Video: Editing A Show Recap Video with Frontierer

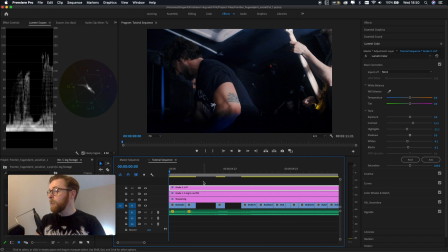What I felt like I wanted though is I made a couple of additional cuts
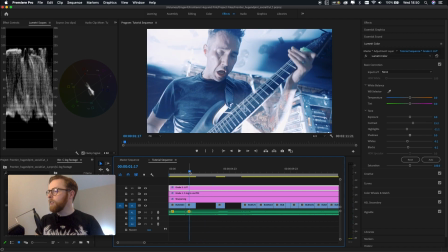where there was, I'll bring the volume up first actually so you can hear it, a bit of space
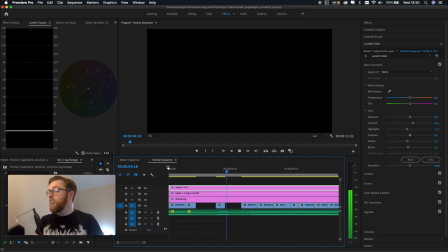to add a bit more impact to these stabs by keeping it black in between the footage of the more chaotic moments coming in. So I wanted to fill that with something, so I decided to
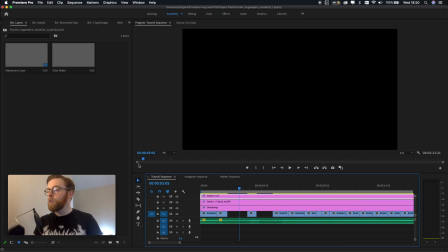animate the band's logo in a way
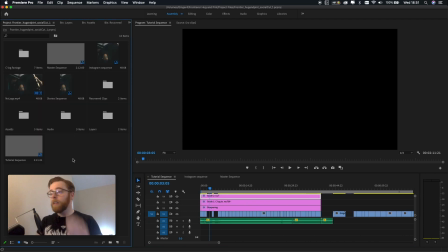that just made the things a bit more interesting, and also it made this feel a bit more like an advertisement. And this was shot the first night of the band's European tour, so it's quite useful to just have a little bit of additional branding involved, I think.
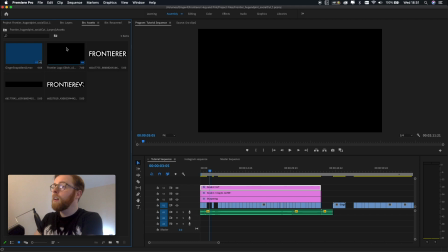So what I did, if I go into my assets folder, is I have this mob file here, Logo Lich V2. I actually animated this in After Effects, which would be a different walkthrough, and basically it would be me following somebody else's tutorial talking you through it, because that's what I did.
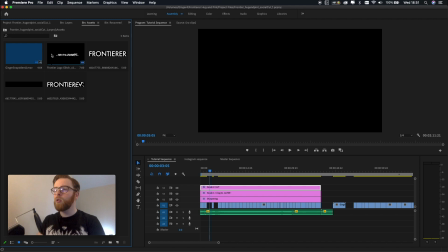But I'll link the tutorial down below for that. So here is what the actual animated logo looks like.
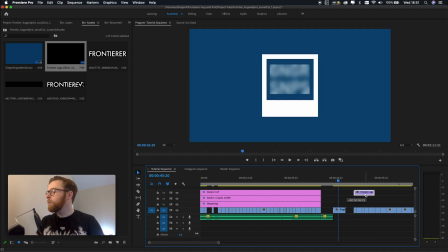I probably shouldn't have put it on top of my logo there, that was unfortunate. I wanted to put it on top of some black.
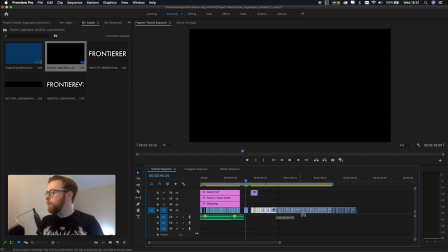So I'll just move all this footage out of the way. There we go.
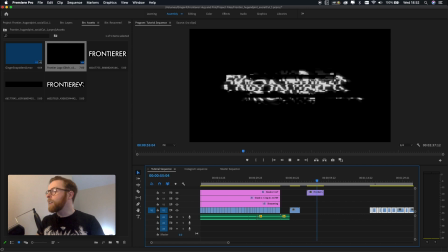So that's done on a transparent background, and it kind of glitches more or less in time with the band's music.
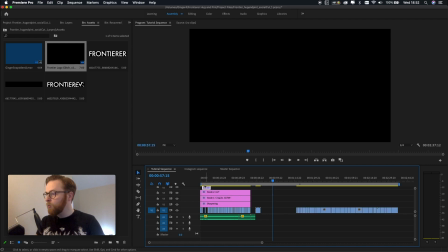So I just take this and I drop it over and line it up with the
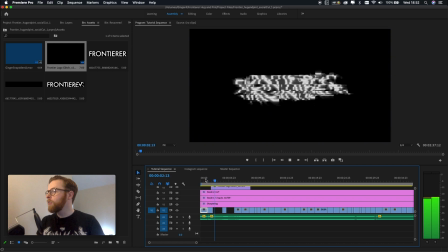gap blackness, so that it kicks in. It's really not quite right.
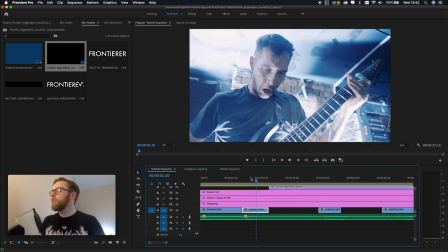I want it to kick in as soon as the blackness comes in, so that it's in line with that kind of glitch, that stop-start feel.
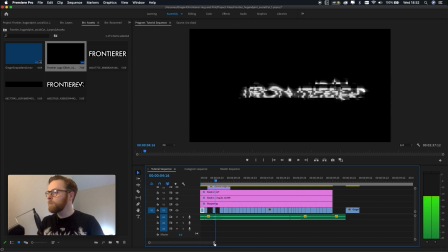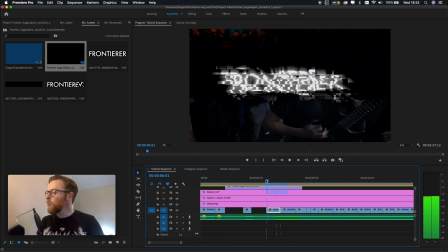And then I just wait for this next
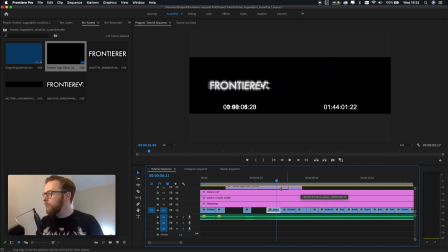kind of dynamic one here, and just cut the end of that.
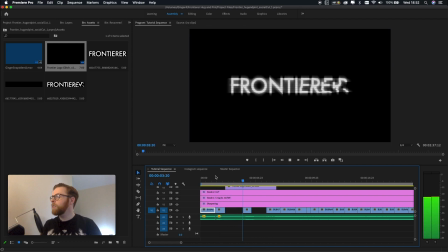So that kind of second glitch here lines up with Chad, who's also a handsome boy.
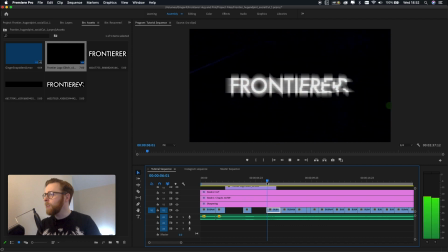Everybody in Frontier is very handsome. It's a bit ridiculous, really. Lines up with his scream, and then as soon as we get Callum,
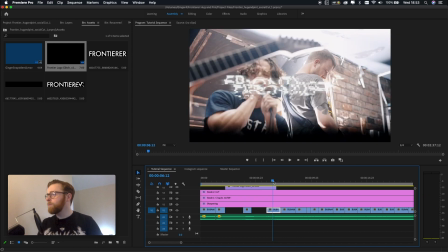the bass player, not me, because I can't play bass or do anything as it happens,
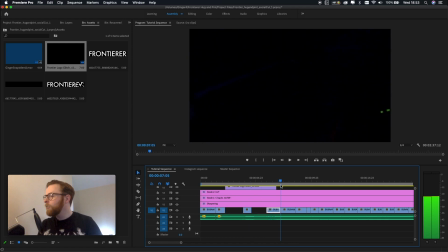that just cuts in with that, even though you can't really see it because of the strobe. The feeling's there.
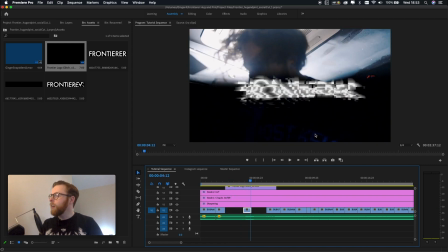It feels like it's in the right moment. Again, glitch here in time, more or less, with Chad's vocal.
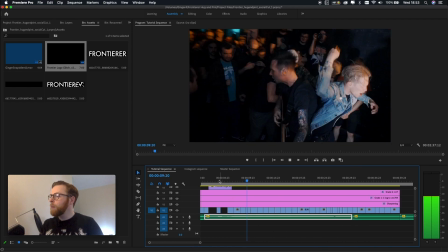So that then helps build a bit of tension as well, I think,
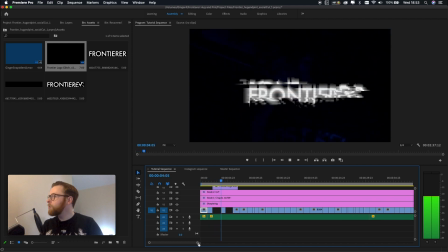on top of these slightly slower moments before the chaos really kicks in.
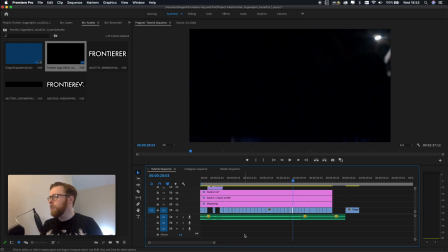So if we go to about here, I'll show you. So this kind of, once this breakdown kicks in, that's where the shots get a wee bit longer for that kind of change of pace.
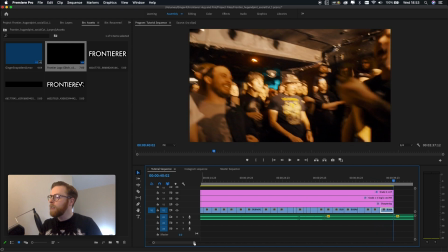And I try and just tie everything to the music at every point. And then I hard cut, and there's a VFX here
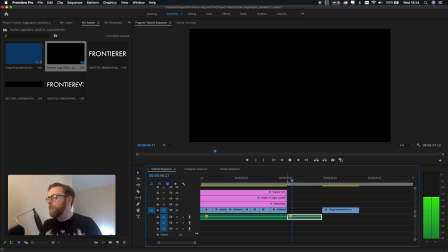of VFX effects of a TV transmission sound, I believe,
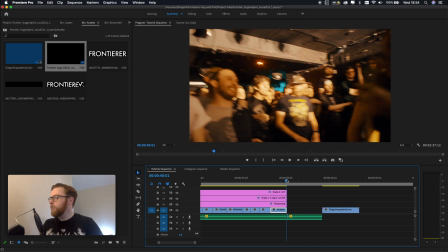just to give a complete contrast to all the noise you were just battered with. Just this kind of white, intense noise where there's not that much happening.
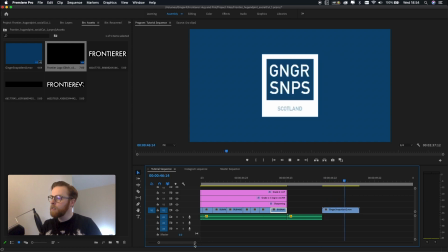And then I usually throw my own logo in at the end for a bit of advertising for myself in case people look at it.
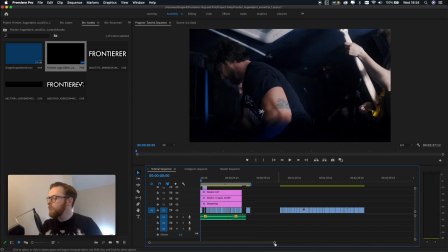And that's more or less it in terms of the social cut.
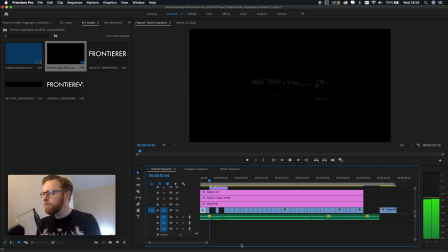So I'm just going to quickly run you through that. Let you watch the whole thing.